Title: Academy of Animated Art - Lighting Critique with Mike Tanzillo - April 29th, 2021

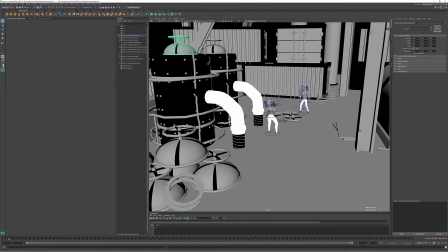8:22 Because the camera angle's not facing it, so maybe, I don't know why it disappeared, but I guess... I mean, it disappeared because he fell in that area, and they're like, oh no, I don't want him falling into those things. So it's fine. It's fine because there's so much chaos. I don't think it'll be a big issue, but... okay, so I've got this loaded.
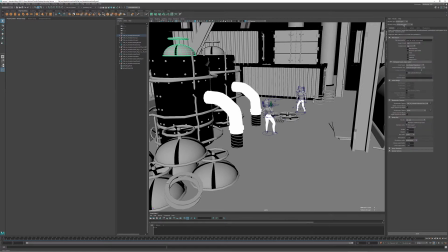8:38 I think I've got it loaded in Redshift just because it's a little bit faster on my machine, just so I can show it to you guys. So the first thing I would do is I was looking at the, getting a light shining through that portal up top,
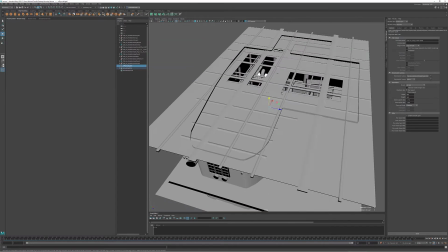8:58 and I'm just going to go ahead and, for this, I'm just going to go ahead and throw
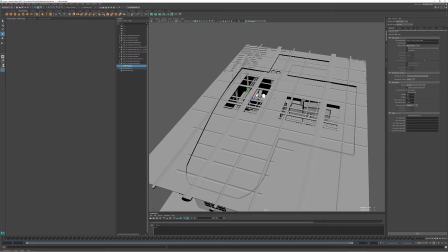9:04 an area light up here, just because, you could do a portal light if you wanted, but I did some testing yesterday and just found that it was a little bit noisier.
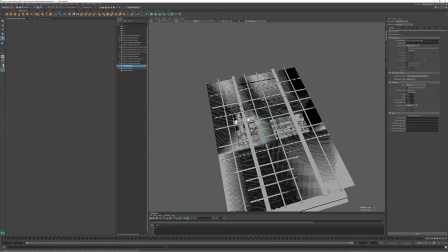9:18 And what I want out of this light this isn't meant to be like a key light or anything.
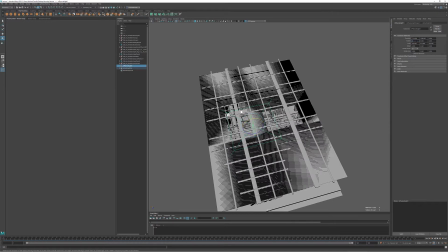9:26 This is the light is going to be much more of like a skylight type of a thing shining through. And so we just kind of want, like, it's almost like a hazy, overcasty day, but it's also just going to provide a brighter element when they're looking up into the background.
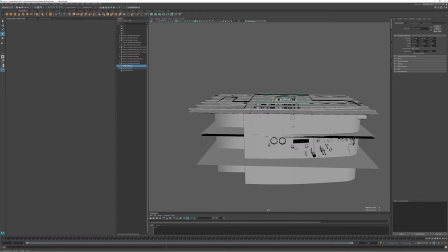9:46 Let me just position this here. Okay. Now, if we fire this up, turn the exposure up just so we can see it on the inside. Let's go back to this. We'll fire up our renderer.
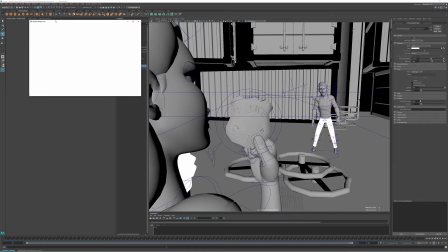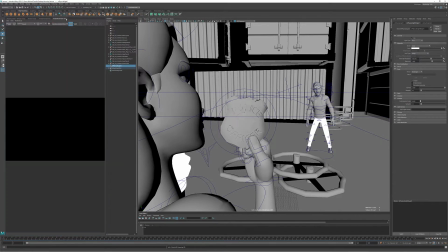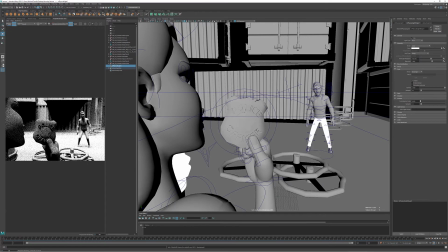10:12 So now we've got kind of light coming in from the top. And again, there's no shaders on any of this. Super bright. Let's go ahead and tone that down.
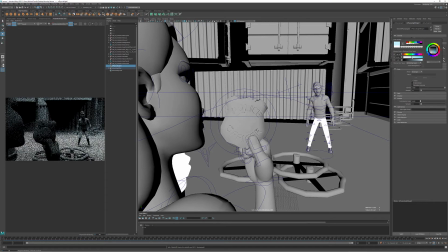10:20 We're going to go ahead and add a little bit of color to this to kind of make it like our skylight coming through. Again, just kind of an overcast day, not a lot of direct sunlight coming in that way. And then since this is kind of just like our ambient fill level, I don't want it to be quite this bright on top of him coming down.
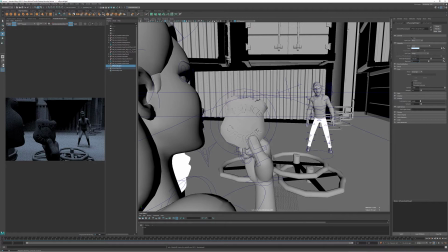10:39 So we're going to go ahead and move this exposure into like the negative values and just keep it like a super subtle thing there. And now what we talked about was having some interior lights create some pockets around them. So what I would do is I would create things like, we'll go ahead and make some spotlights.
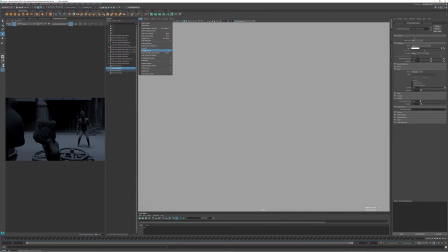11:02 Sorry, some of my hotkeys are breaking on me here. Frame selection. Okay, so we'll make this into a spotlight.
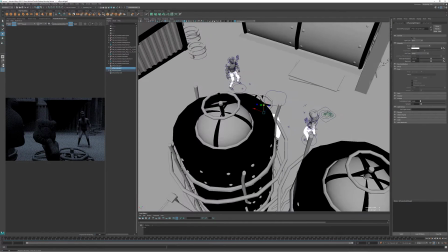11:10 Just make this bigger. And we'll kind of position this up over top of him as if it's like an interior,
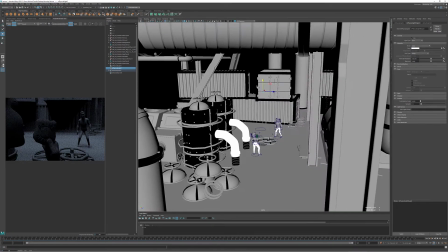11:18 you know, just like a whatever light in a factory that just kind of hangs overhead and illuminates the ground.
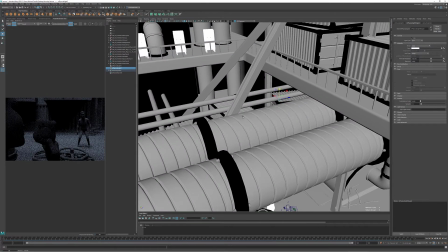11:23 We'll kind of place that up here. Let's say it's kind of hanging from the rafters up here.
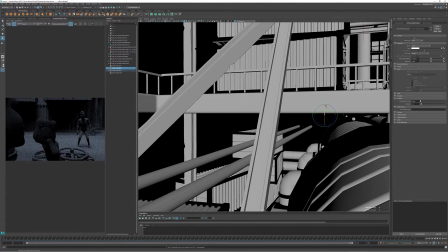11:32 And let me go ahead and rotate that downward. Make this bigger so I can see it. Rotate it down. And now let's look through and kind of really get a good positioning on it. So this is our main character here.
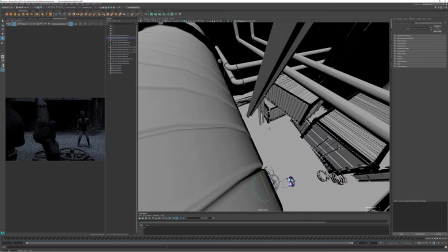11:50 And we just kind of want to zero it in on him. So let's just see what we got here.
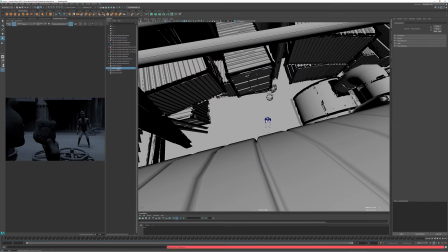11:55 If I'm taking this light and adding some exposure to it,
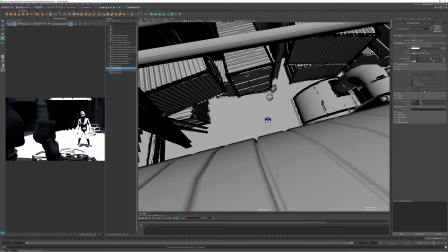12:02 you know, you can see it's just kind of pocketing him here. And if I take this, you know, I could even make it a little bit smaller and softer around the edges, kind of bring it in, maybe make it a little bigger than that.
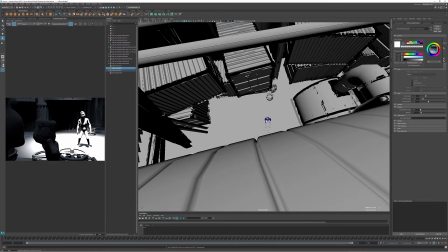12:19 And then what we're going to want to do is just kind of warm it up a little bit. So, because we want that warm to cool play. It's a little bit brown.